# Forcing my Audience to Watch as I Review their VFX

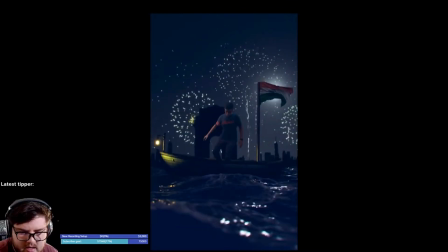[8:11]
And correct me if I'm wrong, I think you did this in compositing, but I would actually recommend you putting like a plane in inside of Blender, even if you're not going to render it out, just to be set as indirect only and still have compositing flexibility. Just because like what I'm really missing here is all the pops of the fireworks on the water.
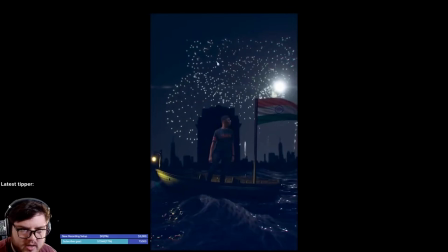[8:30]
I think that would be very cool to kind of add in there, you know. Also, I don't think I have to tell you, some of your assets are clipping up here. I think you are already know that. But yeah, I think it'd be just super cool to do it, especially because like fireworks are a huge light source, right?
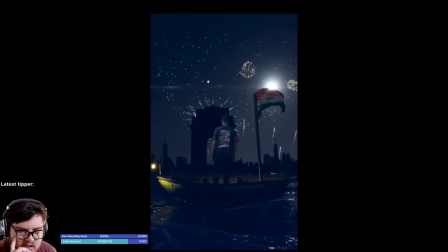[8:46]
And so like having huge explosions would just, in my opinion, create more of a interesting looking shot. I guess this is a little bit more subjective, even though I do think objectively they would be on the water as well. I do like the water sim you're doing. I'm assuming you're doing like an ocean modifier with some white water or whatever.
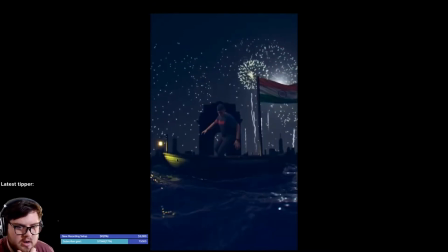[9:05]
Let me know if I'm correct there, but I think that looks pretty good. Now in terms of if you're like making this super realistic and stuff like that, water isn't actually like blue.
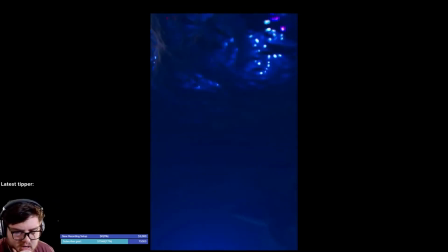[9:16]
This blue like this, especially at night, it'd be a little bit more blackish and stuff like that.
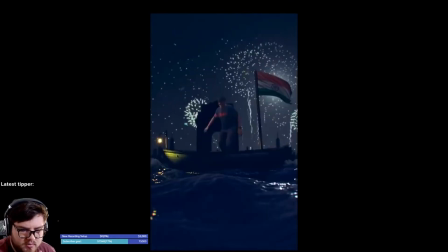[9:23]
And of course, depending on if you're going for surrealistic or realism, then that totally makes sense. But yeah, just if you're purely wanting to go for a realism, you know, number one, the wave size is a little bit off, I think, too.
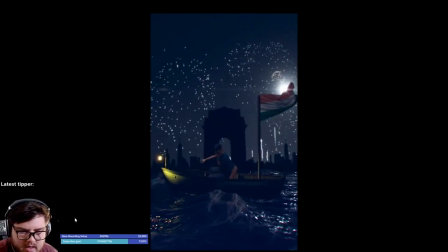[9:38]
I don't know of any like kind of sharp waves like this that would be producing kind of this white water and stuff like that. And so the waves are looking a little bit too like small. Like these type of waves, I would assume to be like almost as big as you, right?
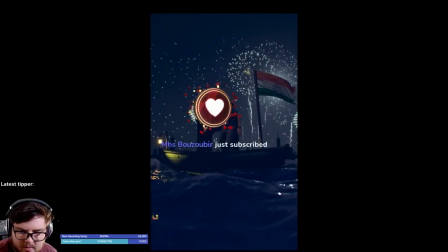[9:54]
If you're talking about these peaks and all that stuff. So just keep that in mind. That's a minor note. Also, you're repeating a lot of this stuff.
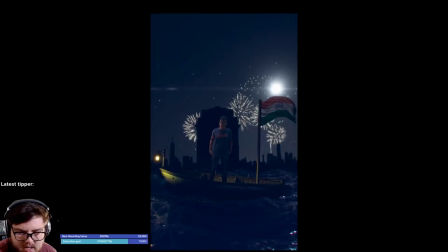[10:00]
Yeah, I can see it kind of fall off there. And so that could be many different things that you could try to do is like expand the ocean modifier if you're using that. And then some other stuff to kind of like eliminate some of these like repeating patterns and stuff like that. Same with textures and stuff. Oh, I do notice you have a nice little lens flare there. Sick.
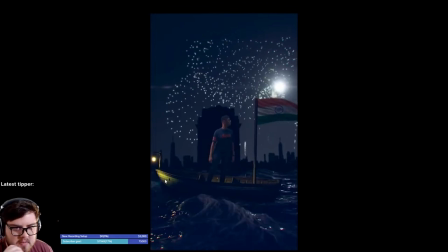[10:19]
I like subtle things like that you're trying to incorporate to make the shot look more realistic instead of like blowing it completely out. This lens flare is up to taste. Personally, I'm not a huge lens flare fan. I like very clean visual effects.
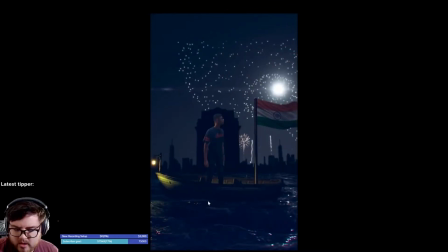[10:36]
Yeah, I think one thing, this is not directly to you, but a lot of beginners like will muddy up their visual effects a lot. I even did it when I was learning visual effects. They'll add a ton of lens flares. They'll add a ton of bloom in their shots, especially with that.
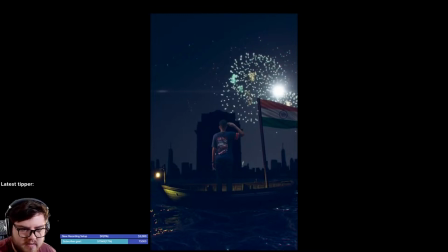[10:50]
A ton of like light wrap and all that stuff to blend in their stuff. And so, yeah, so you just, if you're a beginner, you want to make note of that. Some shots require a lot of that stuff, but it is kind of a cliche that happens with beginner visual effects to cheat it a lot, and so just keep that in mind.
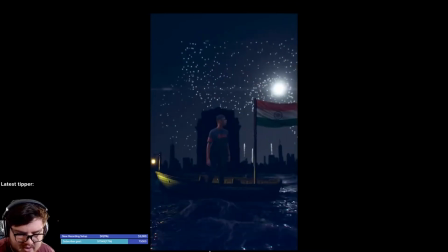[11:08]
Let's talk about now your green screen, the main focus of the shot. The green screen, it's very hard to do. I think there are kind of two things that kind of stand out to me about the green screen. First of all, your lighting is very flat on your green screen, and that's most of the time what I find a lot of green screen artists do.
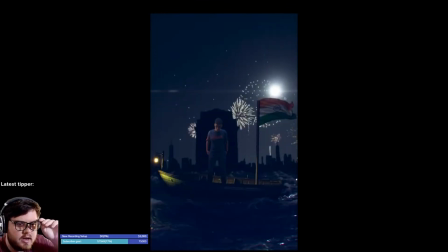[11:27]
And I'm even doing a green screen shot in streaming recently, and I've even had a battle this as well. It's very nice if you're filming your own green screen to make a very harsh key light and set it at night. I like that you have it at night, but like this light over here would be illuminating his face.
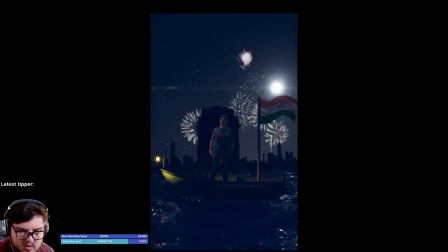[11:45]
I think you have a little bit of a key coming from over here, but it's not reading too well. The biggest thing we're kind of missing is the moonlight. You know, this moonlight coming from here, I would have liked to have seen that be like kind of a rim on this side.
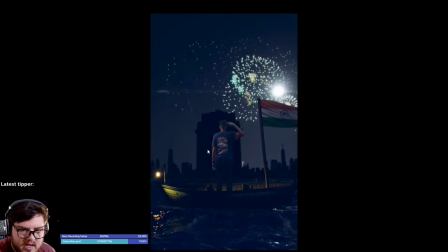[12:00]
I think that would have tied in the visual effects a lot. Also, the black point is a little bit off. This is reading kind of mid, day almost. You're compositing.